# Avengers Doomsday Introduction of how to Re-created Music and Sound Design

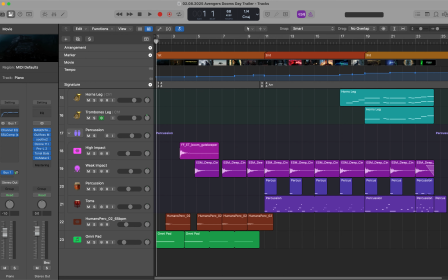(3:45)
When I start creating music, I normally separate like these three, like marking at some points so that aware of the conversion or like cut scenes, the main scenes.
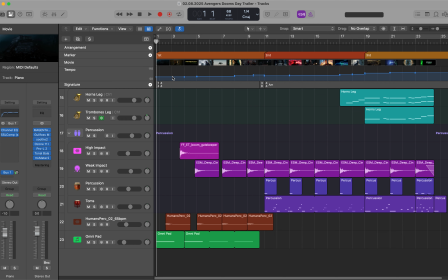(4:03)
This trailer music, as you can see on this small screen, this one is intro, and when it comes by from next year scene, it's getting start from kind of development and it's getting building up,
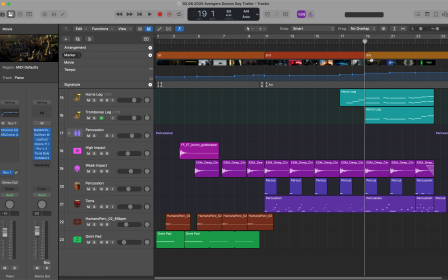(4:22)
and third steps is gonna be kind of going to climax, and then at the end it's gonna be finished like this. As time goes by, each scene is getting shorter,
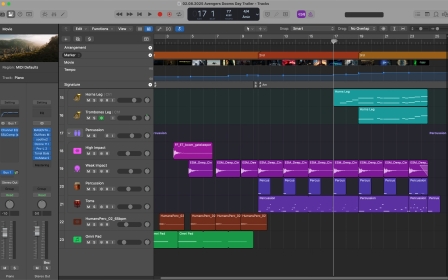(4:37)
which is like the scenes cuts are faster and the situation also getting faster. So I changed the tempo slightly so it could be not flowing naturally, but as combining with
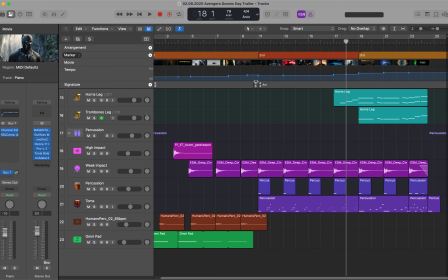(4:56)
dialogues, sound effects, and they're masking the unnatural music sound in a way. And I consider each scene as well. So depending on the scenes, the tempo is also kind of change slightly,
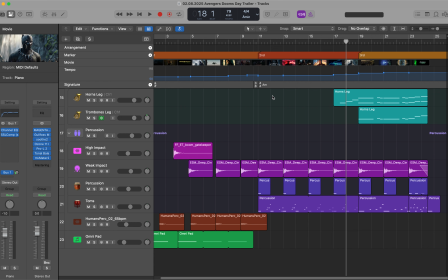(5:13)
or the time signatures are changes like these,
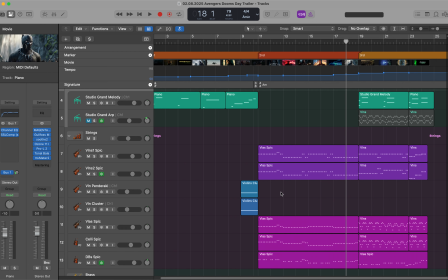(5:18)
or instruments are added or removed as well.
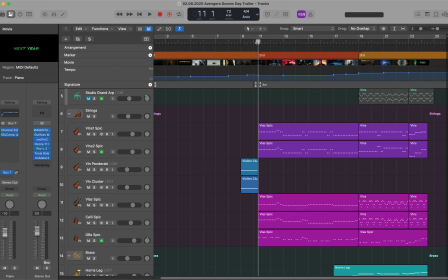(5:23)
For example, this scene from the next year, I added strings,
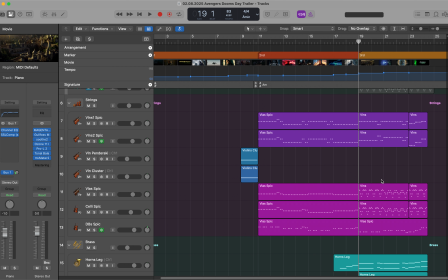(5:29)
and when the third step, brass instruments are added as well.
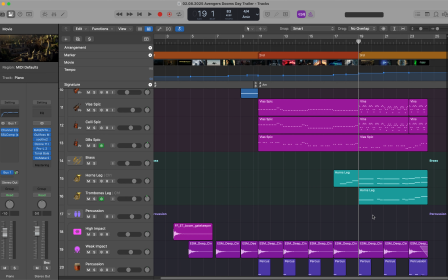(5:36)
The whole atmosphere of this trailer is kind of apocalypse.
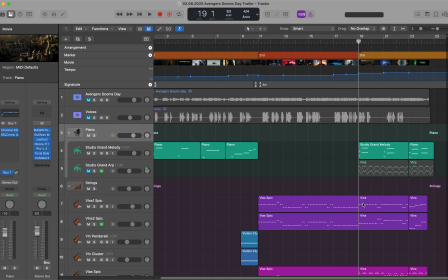(5:42)
So I focused on that kind of emotion to create music.
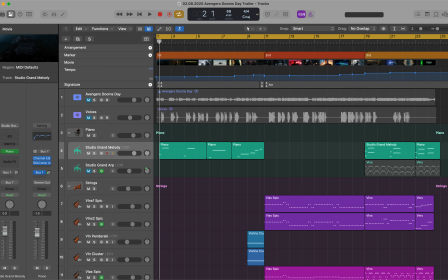(5:50)
Starting from piano, which is the first instrument coming out in the music. The atmosphere is personally hopeless or desperate, like when I saw the scene saying, "Where's my son?"
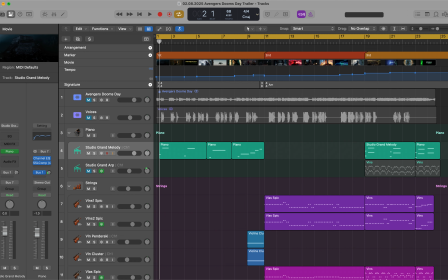(6:06)
It's emotional in a way for me. But I also wanted the theme starting at the beginning till the end. So I kept the melody keeps going till the end. So the sound goes like this.
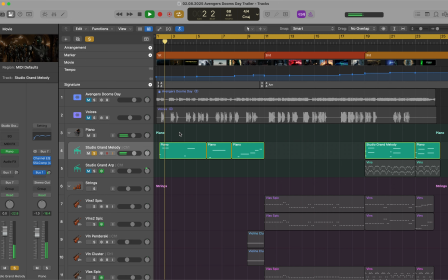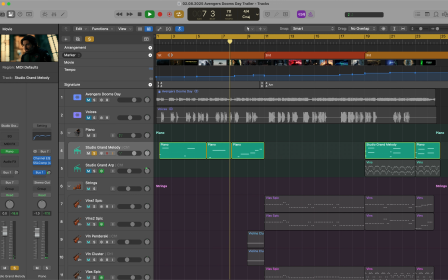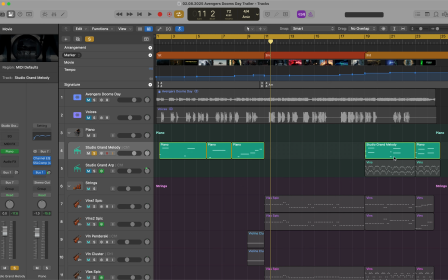(6:56)
At the third phase, it's slightly different because I unison to emphasize the theme. So it goes like this.
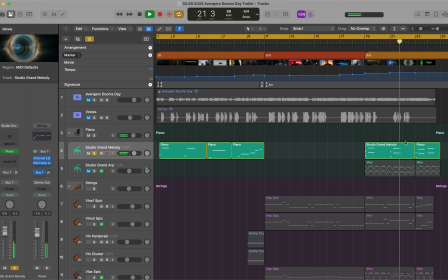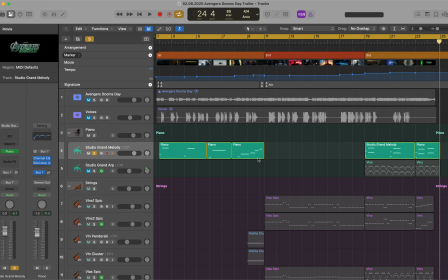(7:23)
The only difference between these two phases is uh, between first and second, there's a slightly changed or like added notes to imply the other phase is coming.